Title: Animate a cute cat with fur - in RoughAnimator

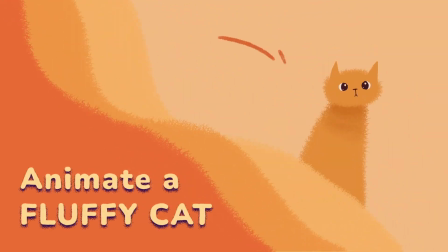[0:00]
In this tutorial, I'm gonna show you how to animate this fuzzy and bouncy cat from start to finish.
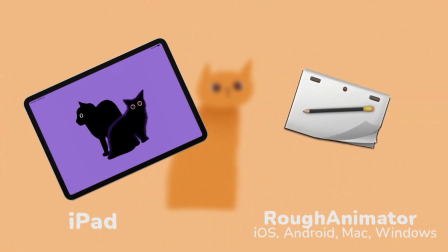[0:09]
I'm gonna be using an iPad and the RoughAnimator app. You can follow along in almost any animation app of your choice. The only time it's really RoughAnimator specific is when I'm gonna draw the fur and the fuzzy effect around the cat.
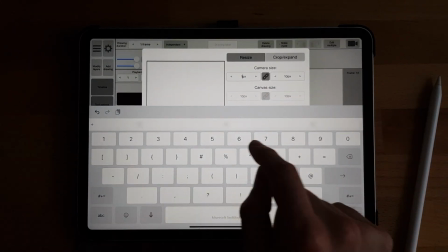[0:25]
First, I'm just setting the canvas size of my animation to 1920 by 1920 to have a little bit more resolution.
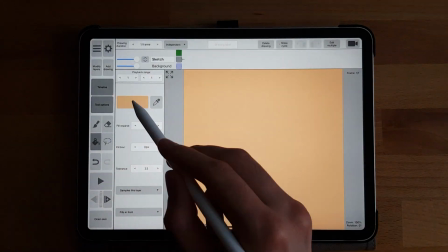[0:32]
Then I'm selecting the background layer and setting it to a more warm and comfy color because I don't like to draw for hours on white.
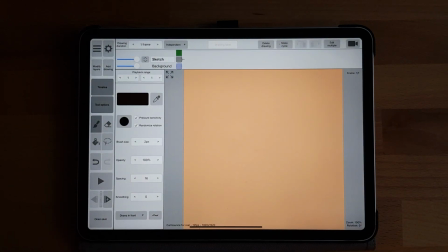[0:41]
Then let's go into the first layer that I named Sketch. That's where we will sketch out the rough animation of the cat.
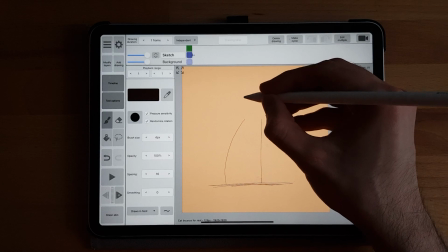[0:48]
I try to simplify the form of the cat as much as possible. So here it's mostly just a curved triangle and a very simplified cat head.
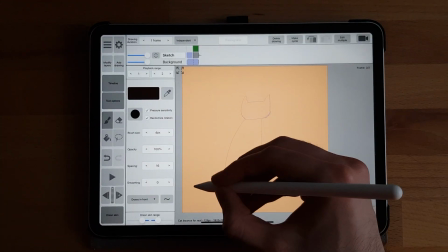[0:57]
And that's the standing/sitting position. Then I create the next keyframe, which will be the next key position.
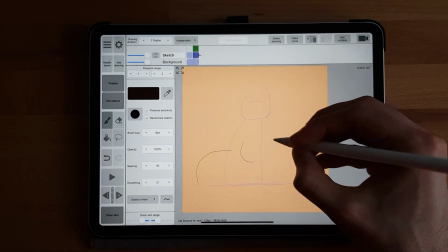[1:06]
It will be the cat in the familiar loaf form, like a nice bread that's baking.
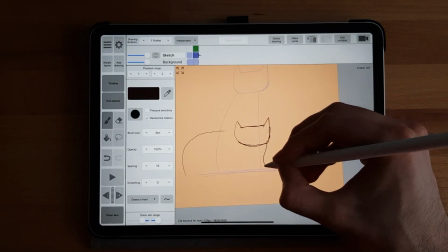[1:14]
This one is basically just a flattened oval and the same cat head on top.
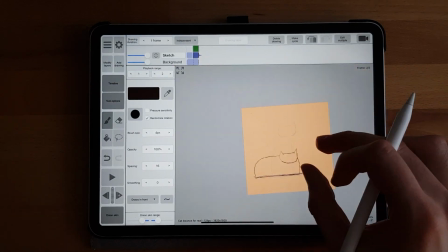[1:21]
With both keyframes in place, I can now start doing the in-betweens.
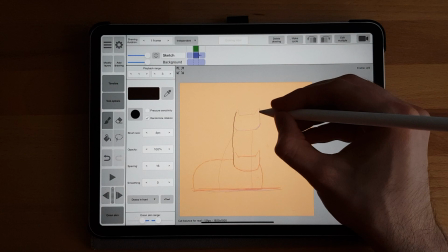[1:27]
Since the transition between the two keyframes happens very swiftly, I do the main action in one frame.
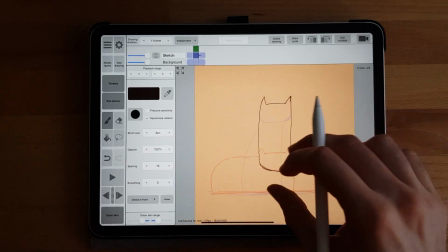[1:34]
And to really sell it, I do a mix between squash and stretch and a smear frame with the head right here.
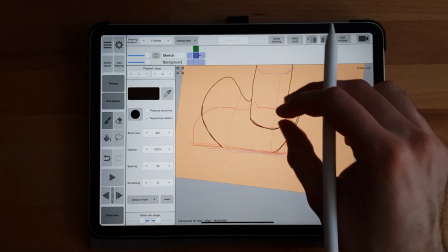[1:41]
And the same thing with the body. I try to imagine what would be the position right before it switches into the other pose.
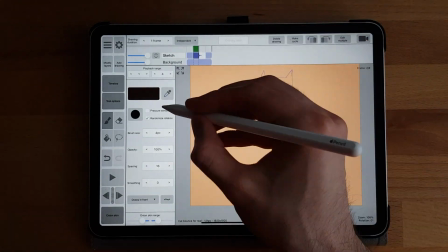[1:50]
And here I try to go with something that feels good and not necessarily something that is anatomically accurate.
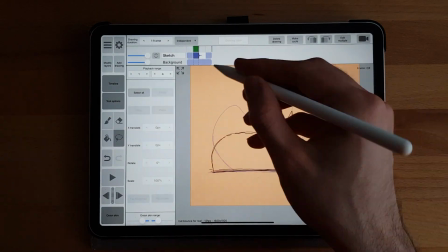[1:58]
Here in the rough animation and sketch phase is actually the time to go crazy and try something creative,
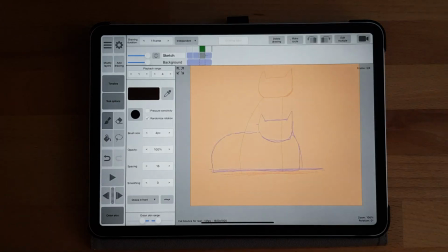[2:05]
try to break the forms and just try crazy things and see what works.
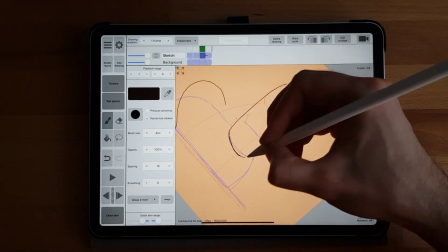[2:12]
Also, everybody knows that cats are shapeshifters, so this really works to your advantage here.
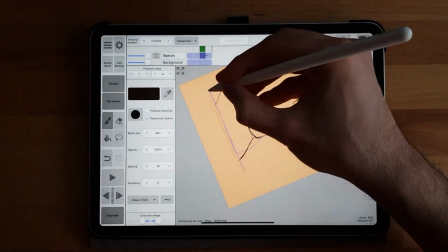[2:19]
Next thing, after I've drawn the two keyframes and the two in-betweens, I just try to figure out the timing between both of them.
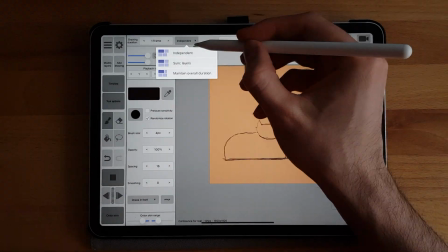[2:27]
So I extend the keyframe to make it linger in each key position.
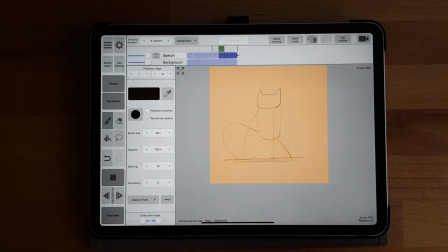[2:32]
As you can see here, it stays 3 frames in the key position, then it goes to an in-between for 1 frame,
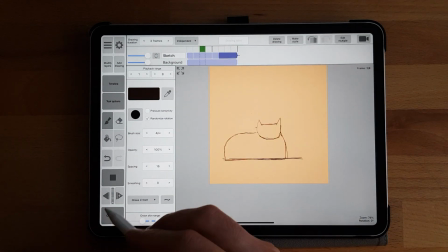[2:38]
and then it stays 3 frames in the other key position, and then again 1 frame of in-between.
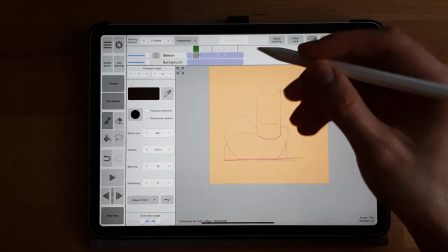[2:44]
Because the transitions are obviously still all too hard,
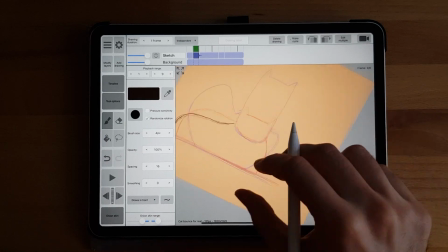[2:48]
I introduce more in-betweens to settle into the positions,
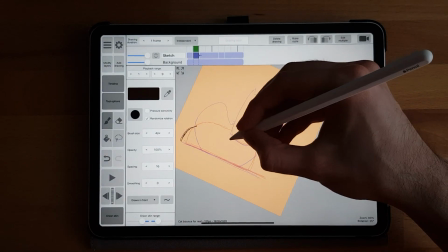[2:53]
and I kind of apply a slight wobble effect whenever they transition fast.
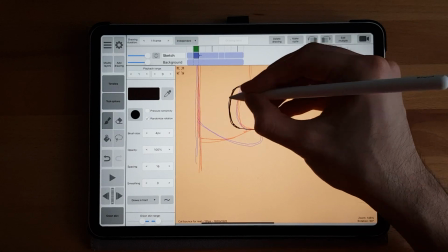[3:00]
As well as the overshooting of the head,
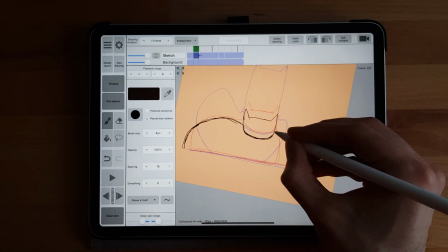[3:03]
so it goes past the position and then settles into the final position like a spring.
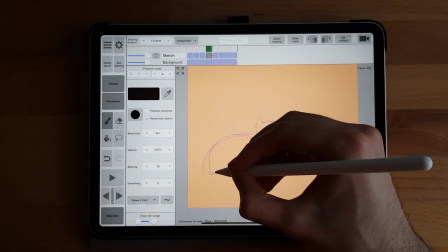[3:11]
So by the end I also end up replacing all the held keyframes with actual
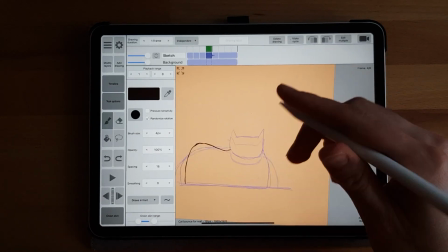[3:16]
in-betweens and more frames that are giving more life to the entire animation.
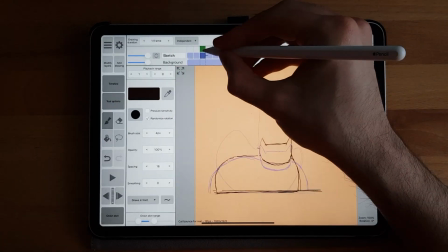[3:23]
Mainly by following the 12 basic principles of animation that you might have heard about.
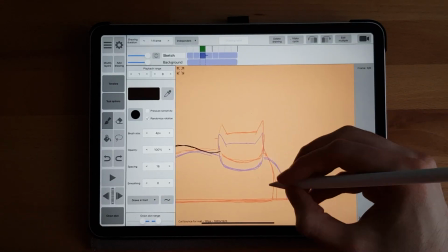[3:29]
So now for a while I'm just drawing the in-betweens here.
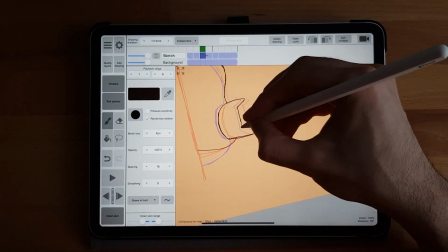[3:35]
While this is going on, I might lose a few words how to draw cats in general.
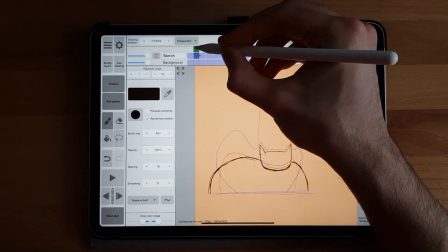[3:40]
So before I even started this animation, I was already sketching many cats.
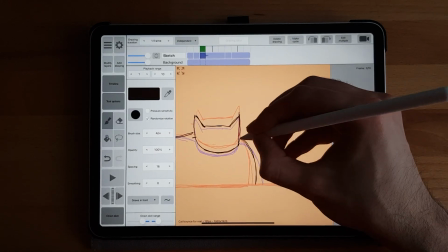[3:47]
I was looking at my own cats, doing a couple of live drawing sessions in a way.